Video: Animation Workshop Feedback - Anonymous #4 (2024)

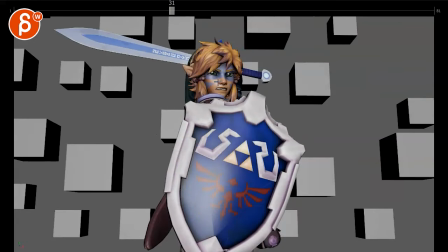and then it's just kind of hidden hidden hidden until here but then the arm is hidden so this kind of just comes out through his head
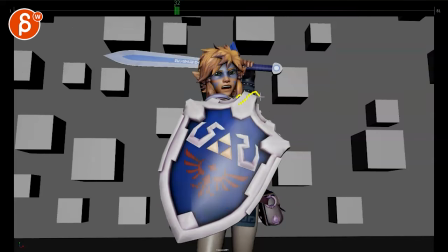versus imagine the shoulder up and we could just see more of that potential arm and you might want to just push that pose a bit more i like how this is slightly angled away from us but he gets just it's a bit flat and i'm wondering if you could even have this here maybe here
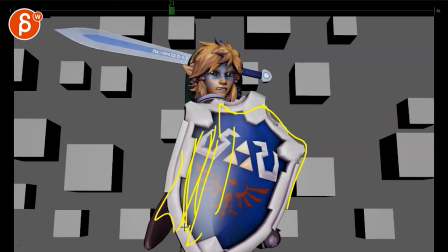and then it's just angled the way so we can see parts of of him a bit more so it's not just this ginormous shield that's
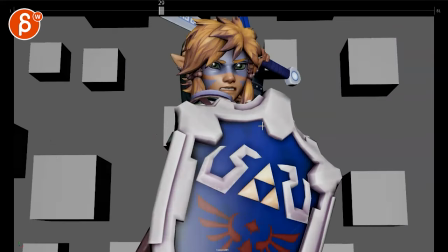constantly hiding everything else i think that would be that here
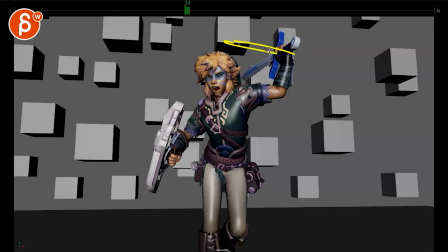watch out almost a bit of a tangent there i would i will bring that sword maybe a bit higher to keep it cleaner i
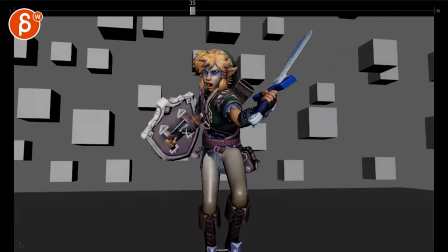think that's okay into this the tricky thing with this one is that once we get to here
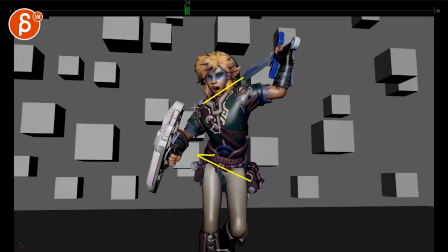uh there's some good twisting and you got some different angles that's all cool but then like
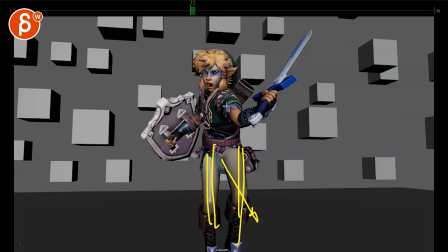this is fairly straight on and it stays there while this is really turned
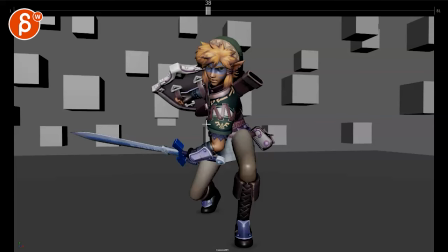and rotated to a point where we hear and all of this feels very much mainly with that knee here everything feels kind of still pointed this way while this is really turned over this way but now because of that arm you don't quite get to see the chest either and here it feels really
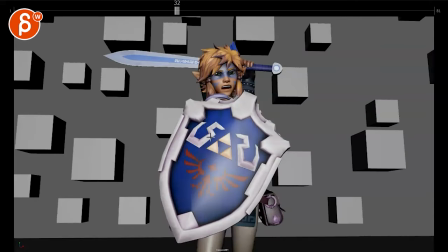broken where it's so over cranked while this is here and i think you're okay to go into this where potentially even having
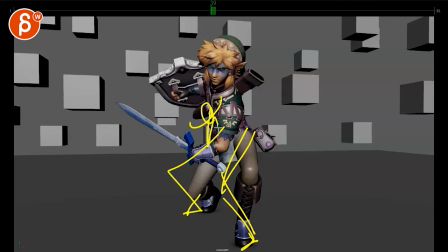the knee over here and it's just a much broader the shoulder would be here we can see more of the back and it's a much broader twist
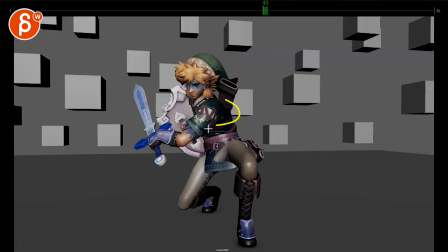that then goes into you know something the way you have it here but again that leg would have to come over this feels really over twisted
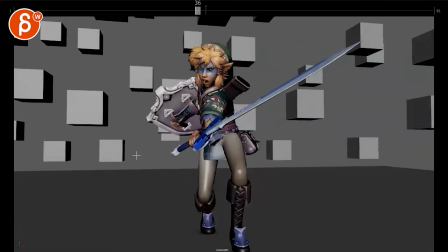there then also watch out as we go into this i think it's a bit it's not too bad it's pretty fast i mean it's the front frame but it's almost it's here and in here but i've been nice to get a bit of a hint of a downwards thing and in here so
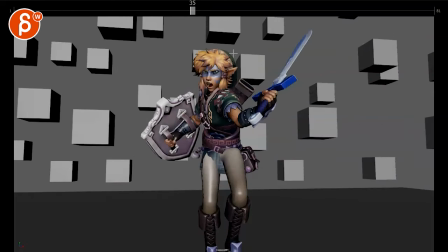we have a bit of a hint of an arc just a bit more you're starting with an arc and then it's just this and then watch
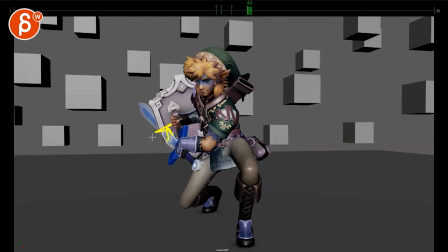out for here we're going back here intersecting coming out coming back in intersecting if you track that tip here it's Spacing-wise,
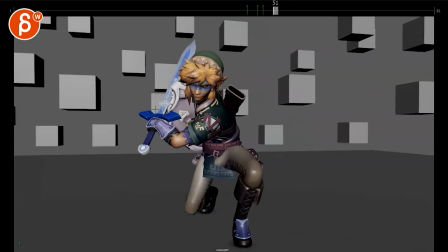it's really wobbly and messy here. And even here, we kind of hit back, intersect again, and then we go out.
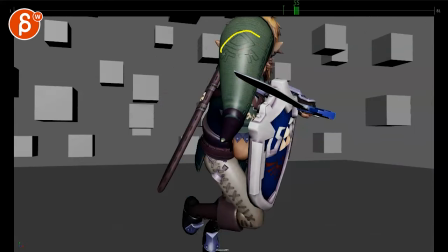I like this that we're really leading with all of this, and the head is already turning. That's all cool.
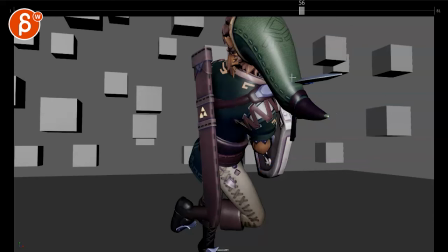Got some more intersections here, and I think you can bring out that sword and flatten it so it's not so thin here.
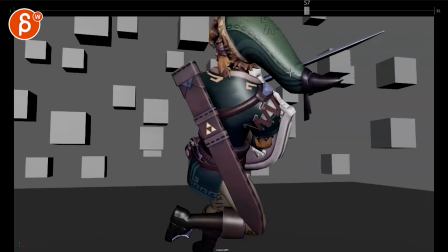Bring it out, change it at the angles a little bit. Same thing here. It's very, very flat, very thin.
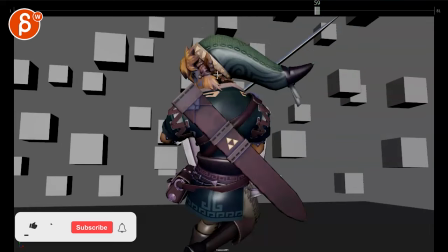And I think for readability, we can turn it. This is a cheat.
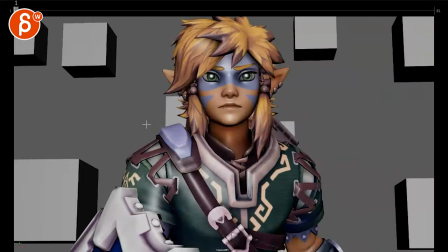I like that little pause there, though. That's cool. I think that works really well. Gives it that extra little texture.
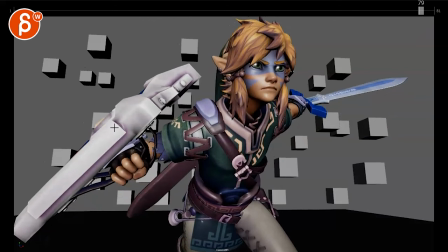And then at the end, since that's the end pose that reads, it's cool to see this. And I wouldn't want to hide it by dropping that shield over here. I would turn the shield over so that we see the backside here and maybe even into this. So we can still see this, but we have a bit more dimension in that shield,
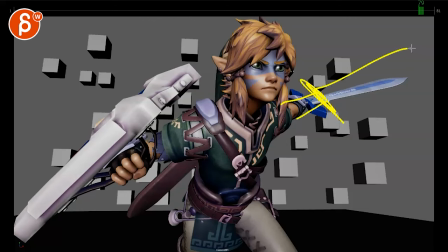so it's not so flat. and then I will bring out that arm just a bit more to get this here maybe the sword comes out into this corner just so we don't have just a little bit of
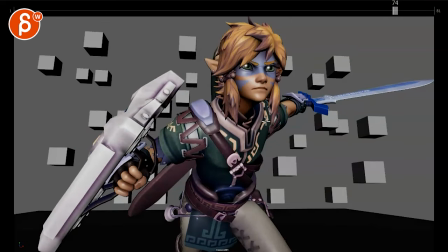forearm and a little bit of attention there and just the sword so it's a bit more like that but this is a bit higher like that so you can see the hilt just a bit more in my awesome scribbles it's